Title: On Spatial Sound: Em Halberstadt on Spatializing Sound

Thank you, yes. Okay, so in VR, sound immerses you in the story of a space. Sound is inherently spatial. It creates a more complete sense of immersion. In the real world, it envelops you, and you can hear all the different layers coming from a specific direction. There's a reason meditation techniques use sound so much to bring about a sense of presence. It surrounds you in a moment in time. That fits in with VR perfectly, where we can use that spatial element to guide the audience through an experience with sound cues. When people hear something in the distance or behind them, they are naturally drawn towards it, so we are directing a gaze or body movement subconsciously. this helps create a seamless experience of a story so it's a very important in VR when you have an entire world around you it can be hard to know where to look regardless of whether a piece of art in VR is animated or static sound adds movement life and an element of time this makes it a powerful tool for storytelling when you can design these little snippets of time to be discovered throughout a space, it really brings you into that world. It creates an experience that's more interactive, and in VR, when you're interacting with your body, that's what makes you feel immersed. So in the more, we use the body to trigger sound and vice versa. There are a lot of ways of being creative with it, so throughout this talk, we're just going to take you through a few examples.
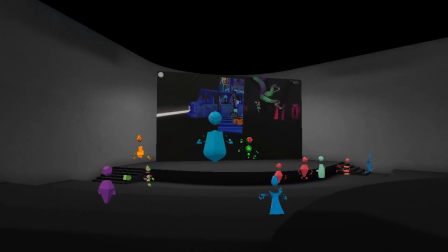So to accomplish this kind of immersion, there are some different methods or elements we often use and they're used
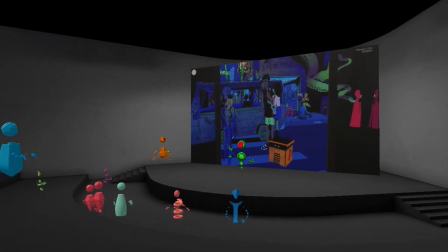throughout the museum and almost every art piece that we design sound for. The first is ambience.
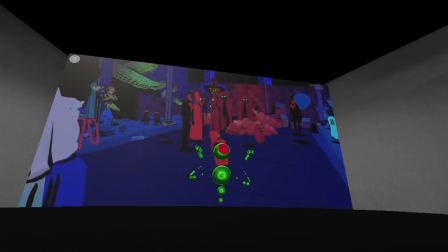So you can hear it there as it kind of surrounds you. Most of the sounds you hear in this museum are elaborate ambiences.
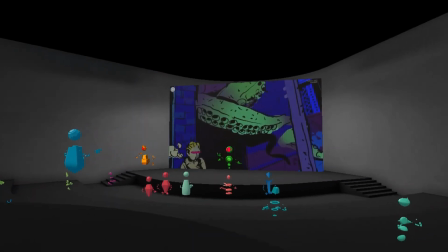So each world you create should have what we call a bed which is an environmental loop.
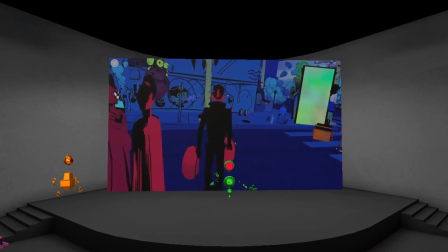In this piece, Alex's sci-fi world by Matt Schafer, Brain is the Bed that Grounds You,
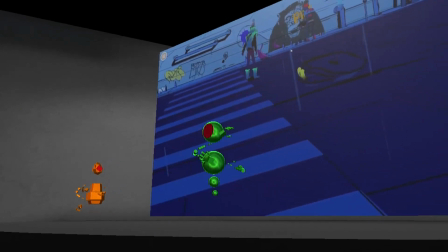and it's created with four monophiles that are placed around your head, and they follow the camera with fixed relative positions,
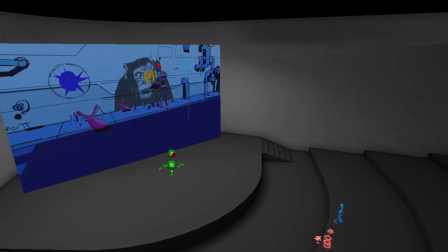but don't rotate with the camera, so you can turn your head inside the ambience. Then there are spot sounds.
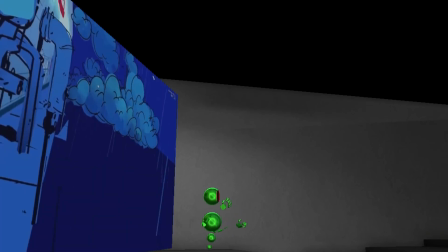Spot ambiences are also loops that are placed all around in a space for you to discover like this spray painting as you get
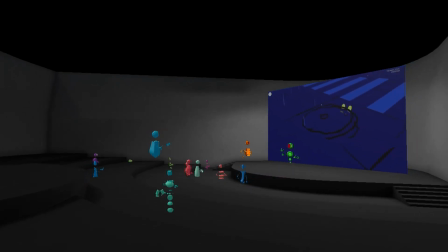closer to them the volume fades up following what's called an attenuation curve you can set the distance on these curves so bigger sounds can be heard from further away and
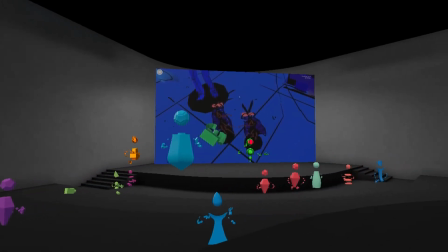draw you in and smaller sounds are more like secrets to discover you won't hear them until you're really close this also encourages people to
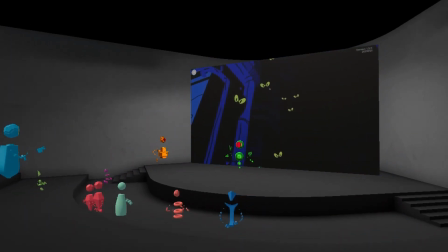explore more once they realize they they'll find these sorts of things these
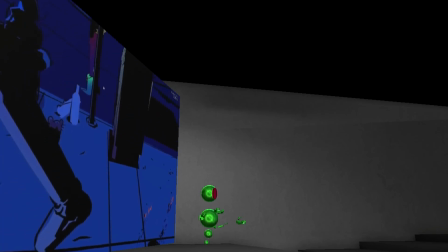are little stories they're details that help out life and movement to a world, like that little conversation between bugs.
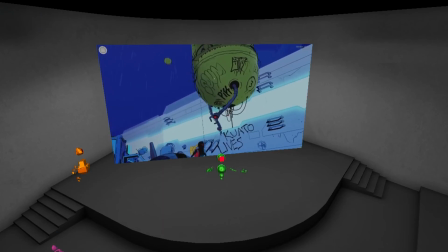They can be uneventful or entire sequences or conversations that ebb and flow.
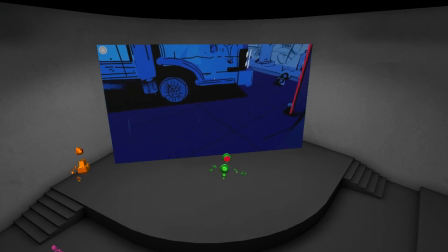Even if it's not a linear story, the feeling of life and the emotion of the sound is what drives that.
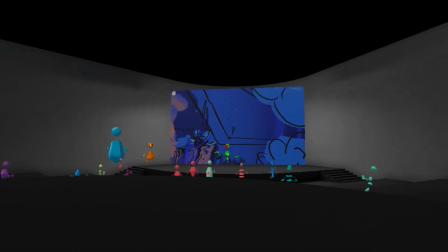And then there's music. So in this piece, the music is diegetic, which means it's a sound that lives within the world.
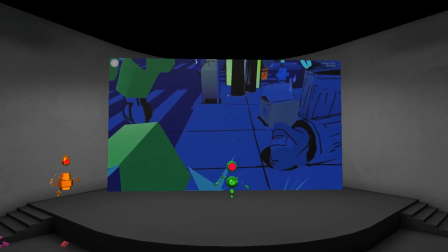This technique often uses futzing, which is the process of making it sound like it's coming from a radio, a phone, or in this case, a band.
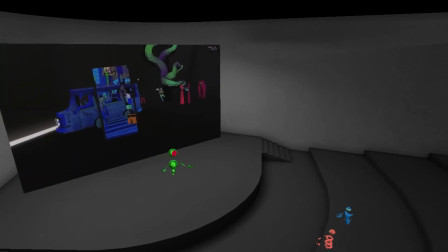I do recommend making music diegetic in VR so you can move away from it,
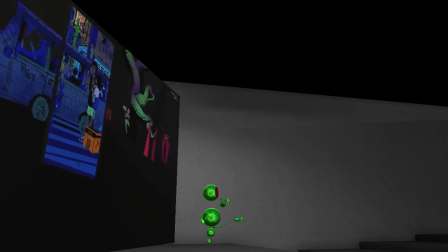and because music with no source can take you out of the environment. But it can compensate by carrying an emotion.
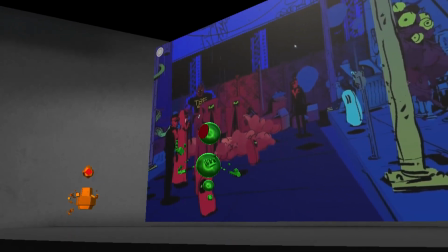It's just when non-diegetic music is overused that I can overload and create kind of a numbness.
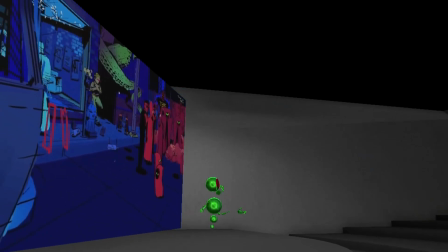unless it's more atmospheric, like an ambience.
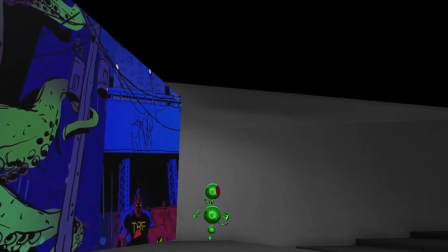The ambience in a lobby of the moor is a bit of a cross between music and ambience, for example.
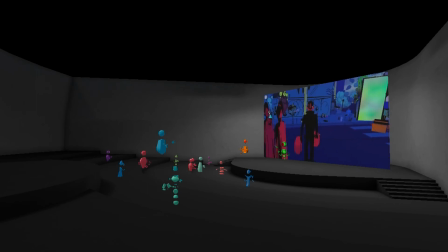Then there are scatter sounds, which are non-looping sounds that trigger at a random location in time.
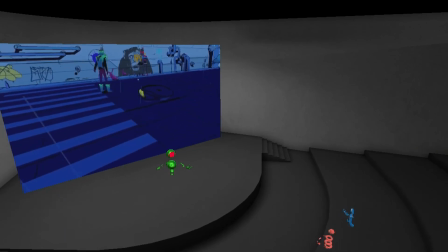These are often birds, gusts of winds, or other environmental sounds,
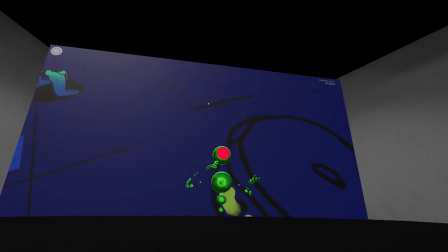and they add the sense of a space that's alive. life, because life is random and doesn't loop. And then here is a piece called Skeletons by Liz Edwards,
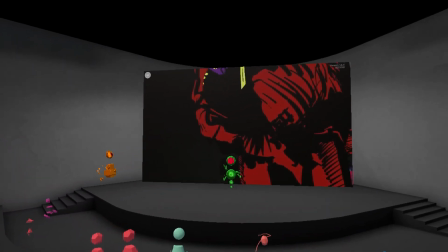and it's another example of a spot ambience that can be heard from further away to draw you towards the skull.
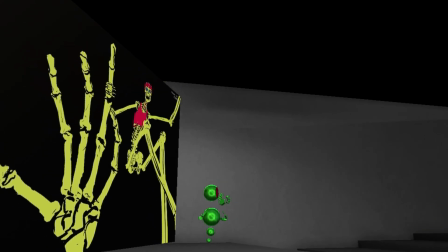And then when you teleport into the skull, those laughs are what we call SFX,
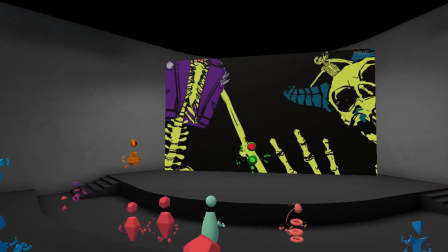which is just short for sound effects. they are the interactive sounds and in VR there are a lot of ways to get creative with them.
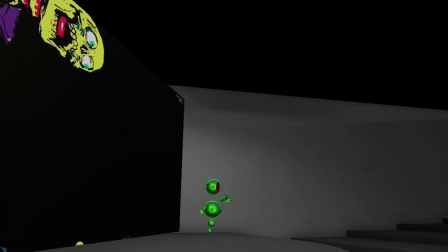So in this case we use the movement of the body through the door to trigger them to do that big laugh and then we use the direction of your gaze as a trigger.
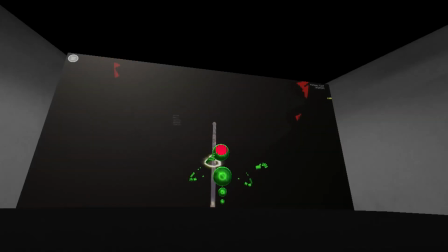So when you look at each of the skeletons it triggers another randomly selected laugh.
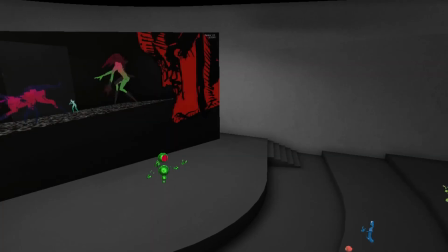It's less conventional than having the sound directly gaze but that makes it really fun because a lot of people don't realize it's what's happening,
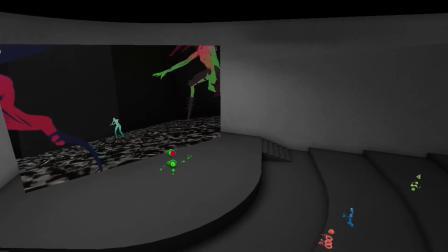and they're just given this weird feeling that the skeletons know what they're doing. It really brings them to life.
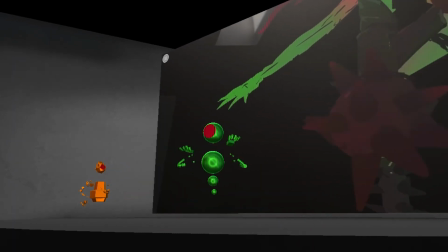Again, you are creating the story with your body.
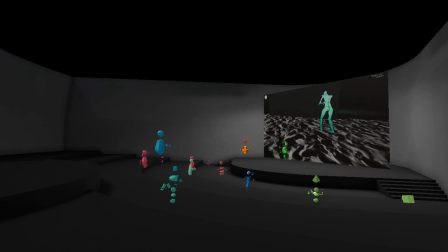And then this is another piece by Liz called Ghouls, and it's another example of how spot ambiences can help bring sculptures to life.
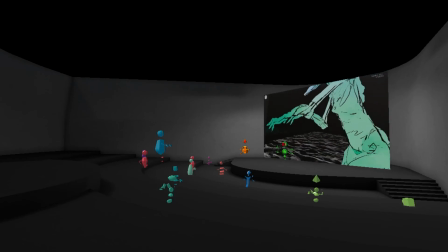In this case, with literal breathing,
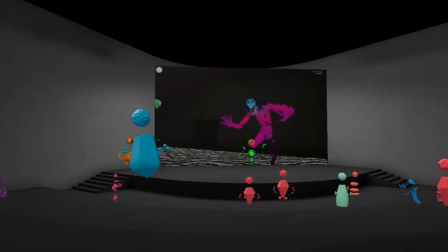which is just following the existing animation but they don't have to be animated to have a
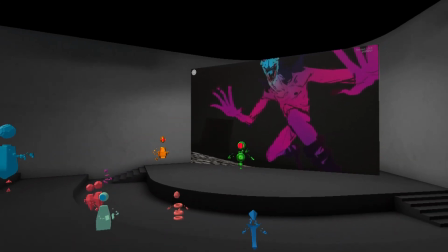sound like this to get that effect it encourages you to move closer to the ghouls and adds to their character
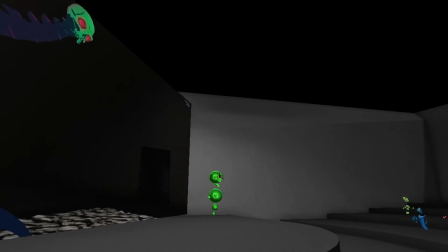you may also notice that the bed ambience is here in this piece
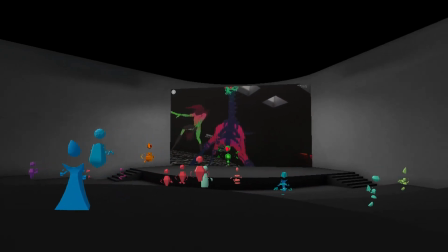to bring you into that feeling of creepiness so
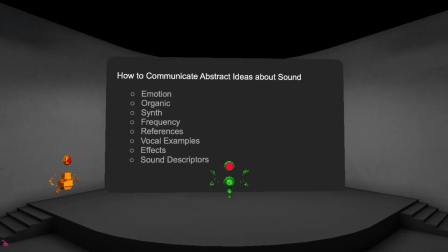those are the basics of how we implement and design sound for art and vr
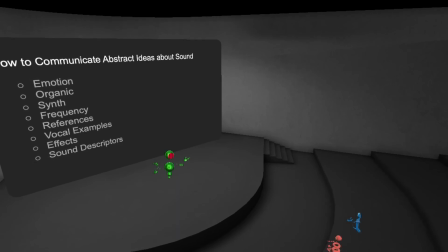And I also wanted to touch on how to communicate abstract ideas about sound because we often hear people saying they don't know how to talk about sound.
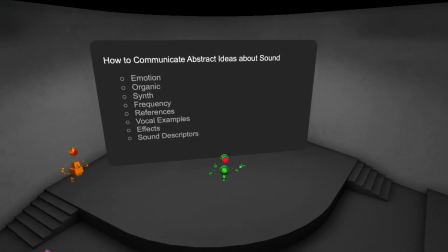So if you're wanting to communicate with the sound designer and help them understand what the story you want to tell is, this is some of the language that could help.
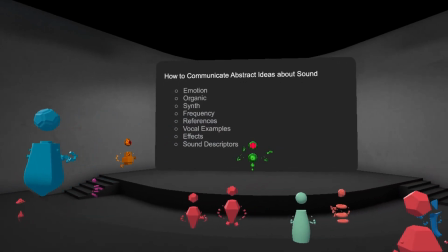It could also be a starting point if you want to experiment with making sound yourself.
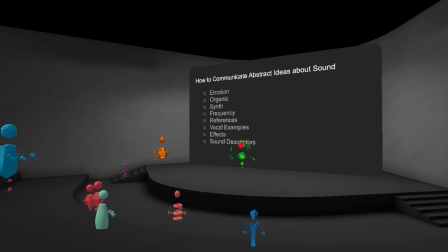It's often hard to find the words for this sort of thing because VR can be so abstract.
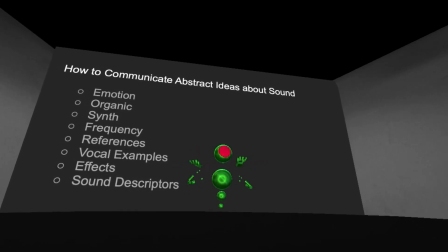So the first question is how do you want people to feel while experiencing your peace?
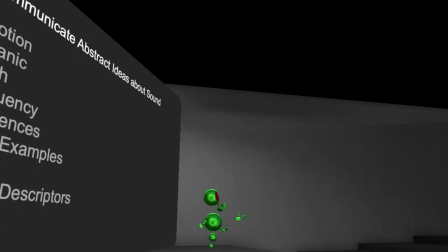This can be anything from positive, dark, moody, sad or relaxed.
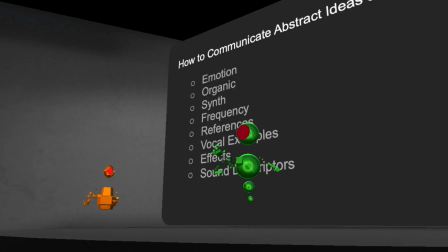Pretty much any emotion you can think of is a great piece of direction. Then there are different kinds of design.
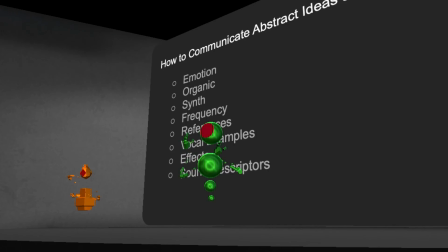So there's organic which is grounded and often based in natural elements like water,
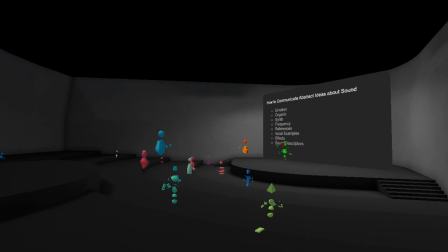fire, earth, wind, glass, metal, or wood.
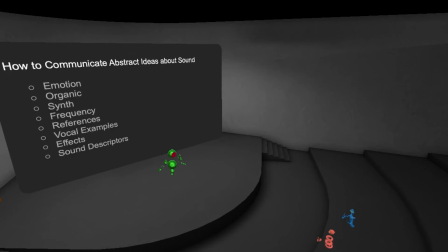And then there's synthesis, or synth, which is often used in sci-fi settings or if we want things to sound more high-tech. That's made by manipulating sound waves.
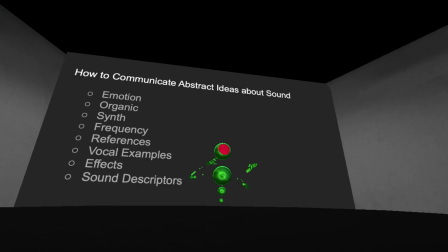And then in terms of language around sound itself, there's frequency.
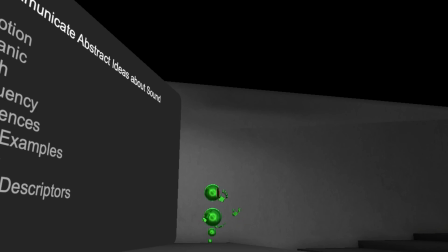And different frequencies can communicate different feelings lower frequencies can be calming while very high frequencies can be unnerving and it's not always the case but that's
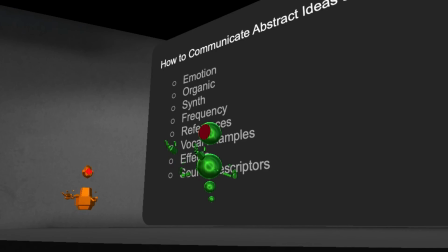kind of a common use i have for them references are always
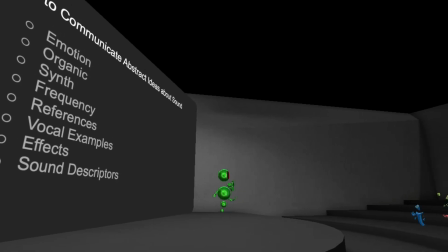great there's vocal examples so just make the sound with your voice